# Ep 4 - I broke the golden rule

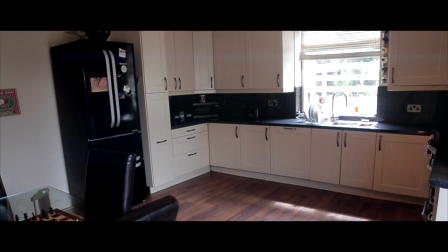245s
That's because I've added letterboxes to make it look movie-esque but I've keyframed the letterboxes. Now if you don't know what keyframing letterboxes is run a quick search on YouTube you'll find a gazillion tutorials on it but essentially what it means
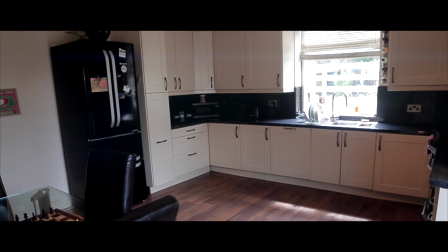259s
is that if you had a still camera and you add the letterboxes you can make it look like the camera's moving up or down because I was moving left to right when I put an upward stroke on it it looks like it's moving at a 45 degree angle.
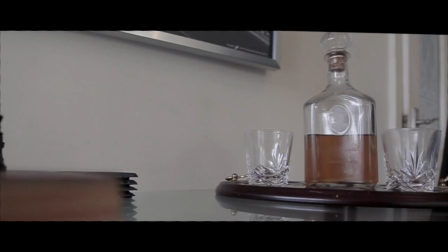273s
now this second shot is just a filler shot it basically is
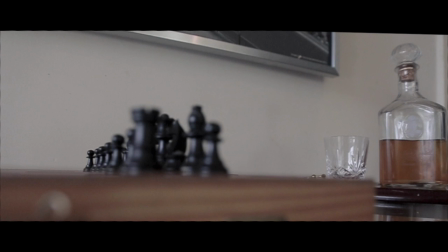278s
me just sliding the camera across a glass table now this is replicating a slider and i do this all the time no matter where i am if i'm out and there's a car or my car i'll just put something soft like a tea towel or a t-shirt or a rag onto the bonnet and i'll stick
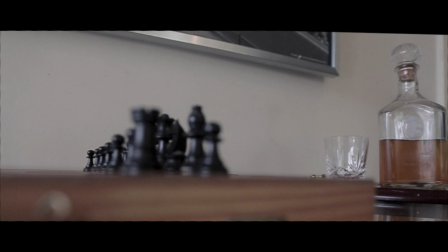296s
the camera on top of it and i'll slide across and it gives this really beautiful sliding motion. I do have a slider but I don't want to carry around a tripod, a catch plate and a slider everywhere I go and I can't take them on a plane. So if you go back to the Italy video you'll see one that slides out from behind a post and that's exactly how I did it.
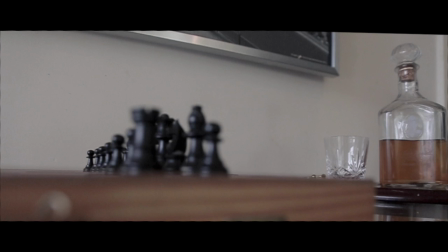317s
There were another wooden post running adjacent I just took it on the top and pulled to the left.
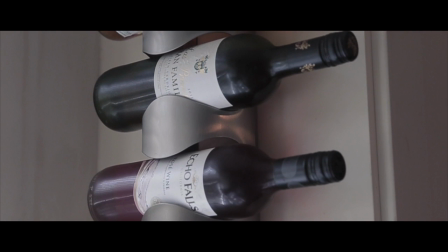322s
Now this shot here is the bottle scene so you can see that the bottles are no longer looking dusty that's because it's shot in the right light it's shot from the right distance you can't see the horrible tones in
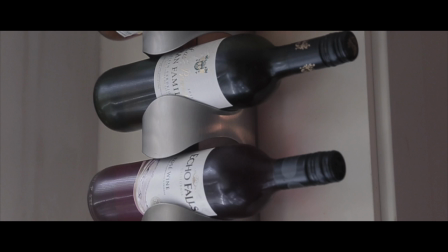338s
the bottles I've also I've not used any sort of jib for this I just literally grabbed hold of the camera held it really steady and pulled down and all I tried to do when our look finder is try to keep the space roughly the same either side of the bottom of the bottle and the neck of the ball and then when I got into my editing
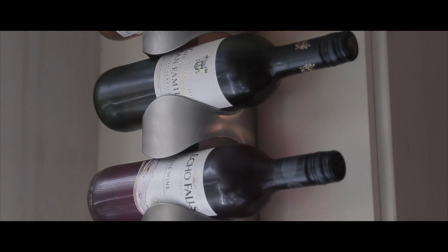357s
software I used a warp stabilizer so this gives it a jib style effect now the transitions I used are just the standard ones if you've watched my Scotland video and you've watched my Italy video there's some pretty intense transitions in there and those transitions I made myself following
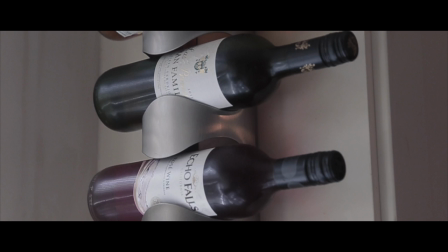376s
tutorials off of YouTube that taught me how to make them on Adobe After Effects and the difficult thing with something like this is that's time-consuming and not everybody has those programs so what I've tried to do is I've tried to make it so that these are simple transitions and the cross dissolve
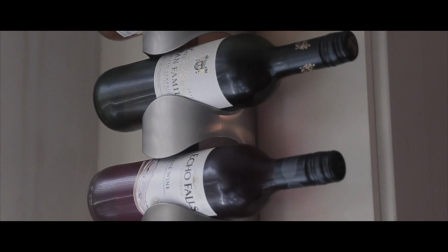396s
on Final Cut is one of the built-in ones and so that's what I went with and again
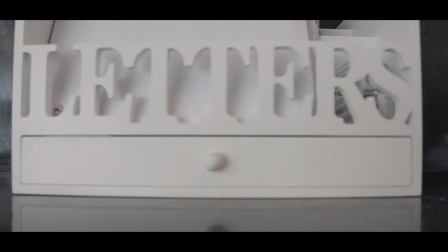402s
on this shot with a letters board I'm sliding it from left to right and I just added keyframes it's as simple as that.
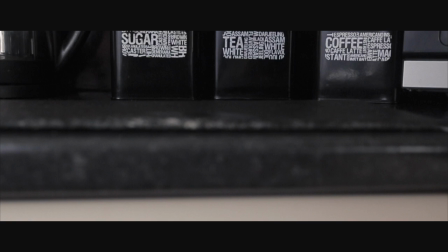409s
This next shot I used the same thinking as I did when I slid out from round the door and then I added a stabilizer on it which you'll see it moves very very gently from left to right.
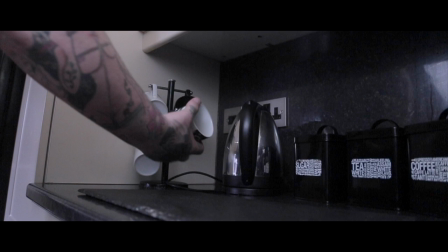419s
Here's the bit where it got difficult because I'm already a low-light situation I'm filming on my own trying to move with nothing really to film I had to somehow get the cup so I propped the camera up on the side on a on a box and I stuck a potato peeler underneath
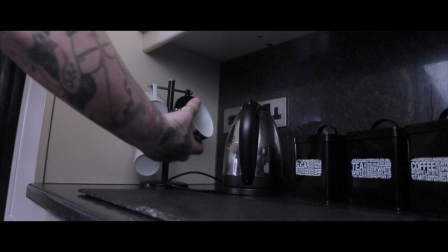437s
the lens to hold it up at the right angle and then I zoom in. Now I zoomed in and I don't want the entire shot to look like this because I wanted to make it look like the camera keeps moving. So I kept the camera in the exact same place and what I did is I pulled the lens so that it went to its
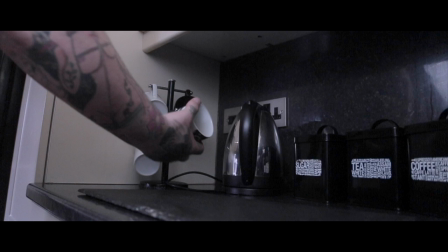454s
lowest setting which would be 24 millimeters and then I slow mode it at 60 frames a second and I made some action. I threw the cup, you never throw a cup like that, but I threw the cup so that you've got this interesting moment where it sort of looks like there's more than one camera filming.
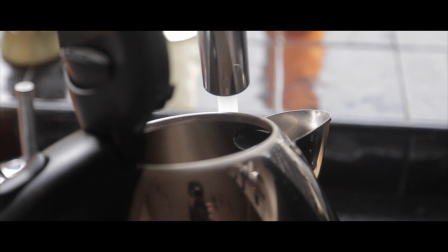473s
Now the next scene is me putting the kettle underneath the tap and you'll notice now it's starting to follow a narrative. I've showed the room, I've given a few shots from around the room, there's a cup on the table, the kettle's now being put underneath the tap.
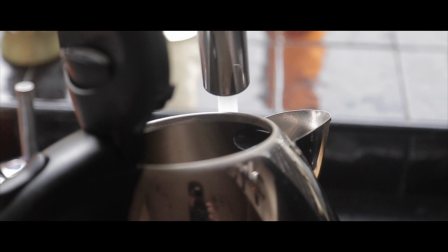485s
Your brain fills in the blanks and you can imagine me picking the kettle up and putting it underneath the tap but if you look in the bottom of the frame if you look right at the bottom where the kettle's shining the lights bouncing off the kettle it's reflecting a picture of me you
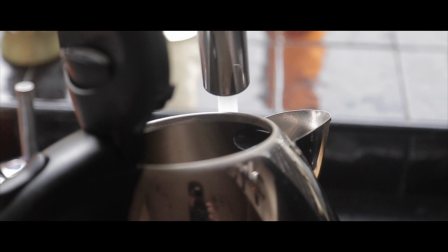502s
could see me holding the camera in the kettle i'd never let this kind of shot go into my b-roll i'd never do it but as i was filming on my own there were no one else to help me apart from my son and he couldn't hold the camera for more than one
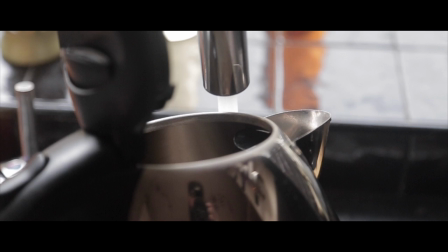515s
second two seconds i didn't want to use a tripod because i just wanted to replicate the things that have been a natural situation i left this in so that you could see it were genuinely me filming and again this is shot 60 frames a second and slowed down now this is the worst
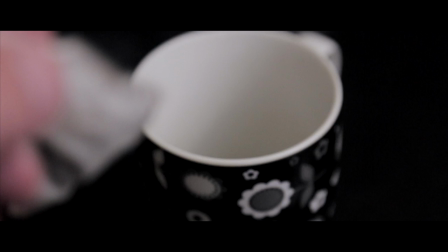531s
shot out of all of them and i just didn't want to reshoot this this was most difficult because trying to hold the camera move forwards and put a teabag into a cup at the same time is absolutely ridiculous now you'll see some slight flickering around the background of the cup that's because the
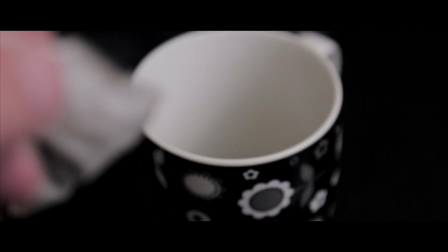549s
shutter speed was set wrong on the camera but I didn't want to go back and film this it was such a difficult shot to get that I didn't bother
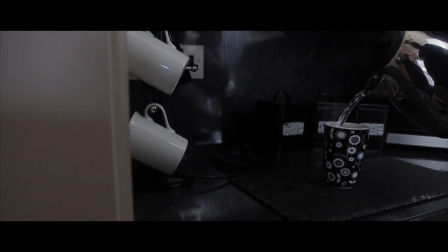555s
my son held the camera steady so it didn't fall over we just used a chair balanced it on the back of a chair and he just held it steady normally you could use a box or whatever you wanted it doesn't really make a difference but again shot nice and
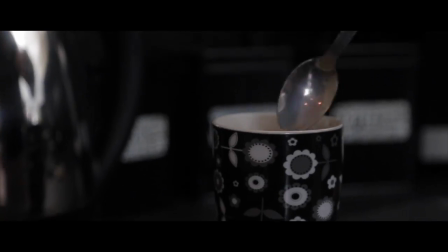569s
slow then it cuts to a scene of me taking the teabag out of during the cup and tapping it on the side again just pretty standard shots i've
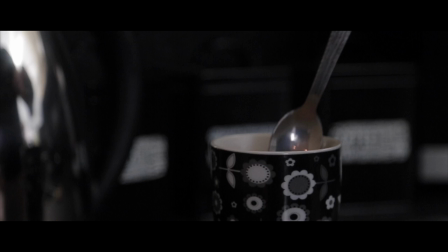577s
added keyframes to make it look like that there's movement in the camera when there really wasn't this next shot it's composed nicely it goes back
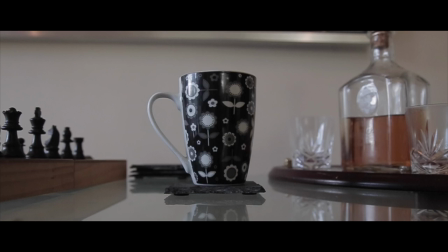585s
to something you've seen earlier this is what's called a callback shot you know the table's got the chessboard on it you've seen the whiskey the decanter and the chessboard earlier on i'm just literally sliding back on the glass on the table and that's it look how great that looks i think that's probably my favorite
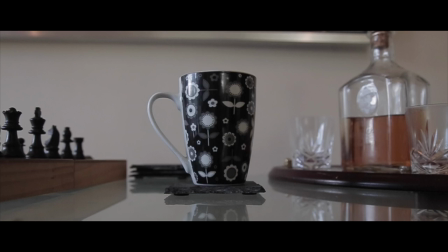601s
shot out of all of them in this b-roll and if i were cutting together some actual b-roll with some actual content this would be one shot that'd actually make it into the edit the rest of them i'd probably if i'm really honest shoot them again shoot them again shoot them again i'd rig lights up and
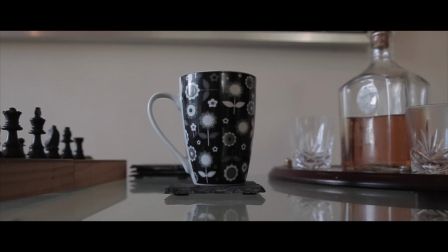618s
yeah this is this is the only shot that'd really make it and i love this this is a nice little slow-mo
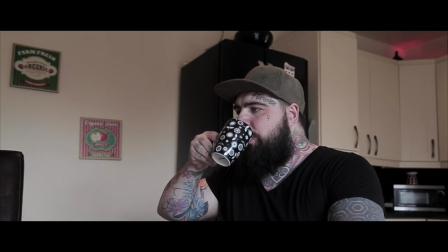622s
shot the box were just rested on the side the camera placed on top of the box and then yeah that's it but you can see there's a flickering light in
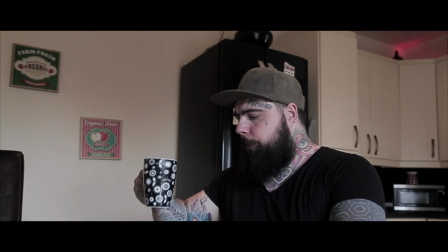630s
the background again that's because the shutter speed was too high but i found that with a higher shutter speed you get better slow motion and if you don't know what shutter speed is again go to youtube and check that out so that's a breakdown essentially of the shots there's nothing
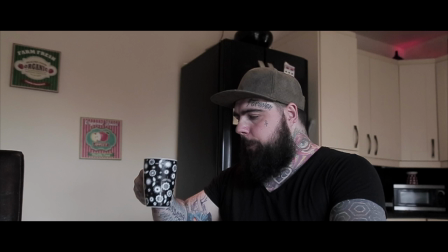646s
really to all the shots that i shot it's just using key frames it's keeping the camera steady it's looking at the best perspective to shoot what it is that you want to capture. Look at things from a different angle.
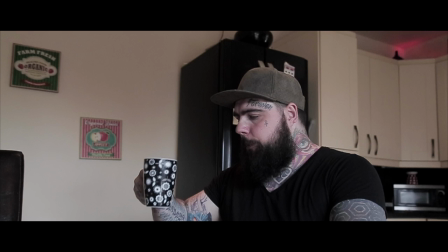659s
The beauty of using a camera is that you can essentially, you can capture things from perspectives that your eyes wouldn't always see. So let me get into the gear that I use to shoot the B-roll. So I use a Canon 16, nothing fancy, it doesn't need to be. My backup camera is a Canon 7D. Now each one of those has a 24-105mm lens on it. I have two of them. I have a 50mm prime lens. I have a GoPro Hero 4 Black, a Feiyu G4 gimbal with a remote, it's a wireless remote. I have a Phantom 2 drone with a gimbal on the bottom of it. And I also use the holy grail of lenses which I just bought after I got back from Italy because Chris Ramsey, if you're watching this, you teased me too much. Just to let you know what I mean by that, Chris Ramsey had this lens. It was amazing, I had to get this lens. So I got back home, spent a couple of thousand pounds buying it. It's amazing and that's a 70-200mm lens, the OZM2. L series lens with an f-stopper 2.8. Now that doesn't matter if that doesn't make any sense to you. The reason I still use the Phantom 2 drone is because I can completely control the GoPro. I know the GoPro inside now, I've used it for a long time now, I use it all the time for all different types of stuff and therefore when I put on the bottom of the camera I'm comfortable with the shots that are coming out of it.